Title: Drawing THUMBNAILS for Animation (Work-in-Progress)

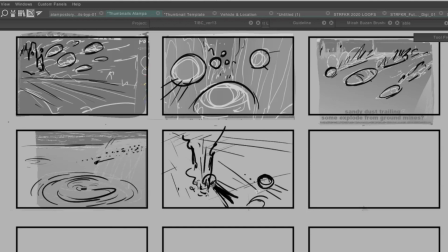(7:59)
So yeah, keeping that in mind, I'll just pretend this is the axis line of this, just pretend that this is the camera looking at them. So I'm going to move the camera over here and try to imagine
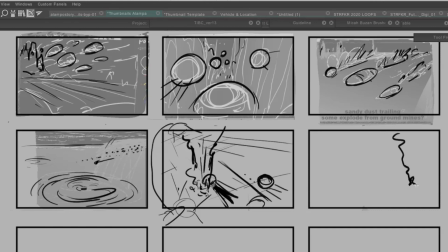(8:18)
what that would look like. so the explosion would be here tracking backwards and i'll just give this this car right here um
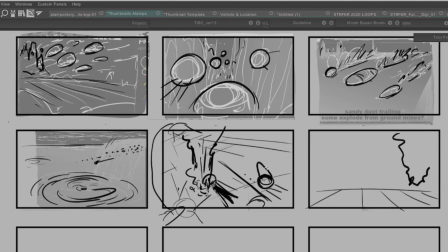(8:35)
like a triangle on its head so i can keep track of what's what so now we have the triangle car tracking forward so that's that it's coming up also
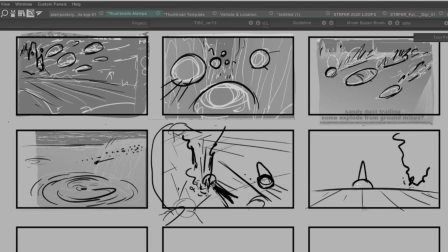(8:54)
another thing about like horizon lines is it's generally more interesting not to have your horizon line right in the very middle so because that's just there's no conflict it's like a story if there's no conflict it's not interesting it's all
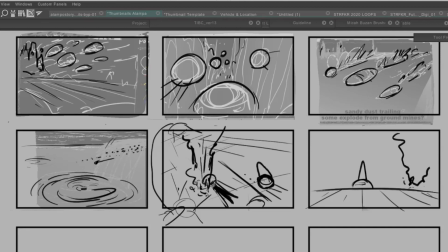(9:12)
about contrast and conflict and contrast are kind of philosophically intertwined so the horizon line down here is more you know more more contrast
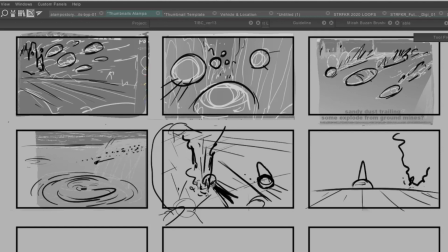(9:27)
from you know the negative space versus the positive space just it's more interesting type shapes for the eye to absorb
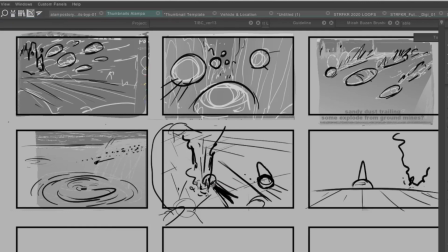(9:41)
Alright, I better save this before I do something, and then, so explosions from underground,
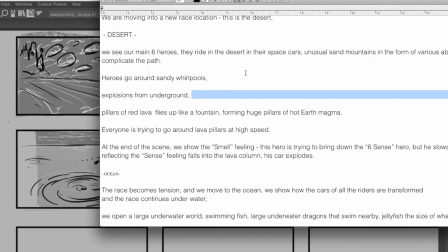(9:50)
I'm being, since there's no dialogue in this, like normally if there's dialogue,
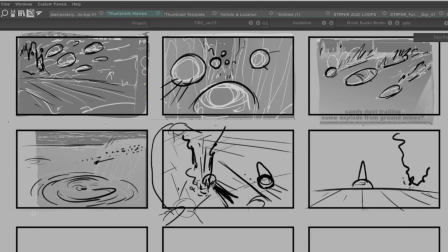(9:56)
you know, sometimes you'll write underneath here some words to keep track of what's what, but for right now I'm just just trying to get just some raw material out onto the page and
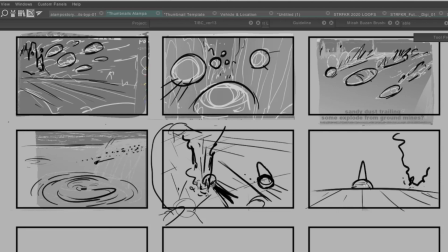(10:10)
then later on this like I said in the storyboard phase I'll refine this look for any errors also maybe test
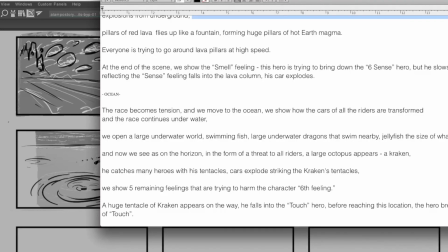(10:17)
out a few different thumbnails but right now really it's just a matter of getting this information
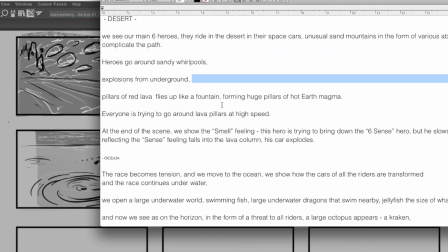(10:25)
translated into shots and then so explosions from underground red pillars of lava flies up like a fountain forming
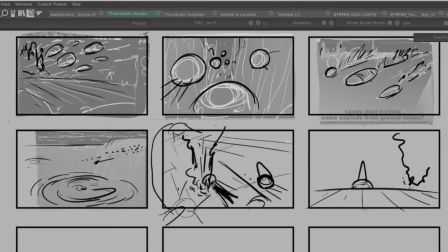(10:35)
huge pillars of hot earth magma okay so now oh another thing like if a shot's coming in uh something's coming towards the screen and it's centered then the continuity is neutral
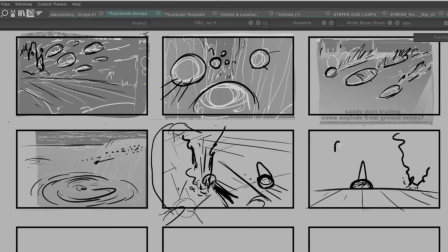(10:54)
or the 180 degree rule is neutralized so what that means is this is a neutral shot so i could cut to down here either the character going this way or
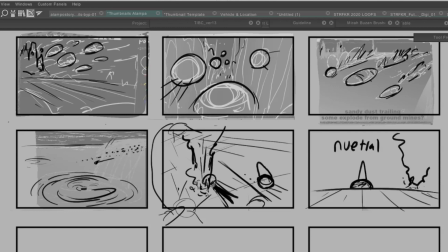(11:08)
he could be going this way or any way and we wouldn't lose continuity because something coming in or away from the camera unless there's like other landmarks
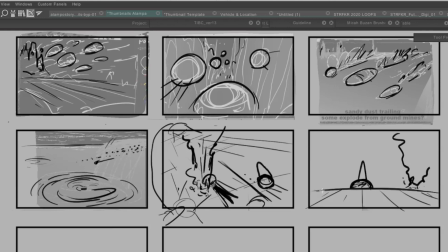(11:23)
that would clearly show you know like if he's like for instance if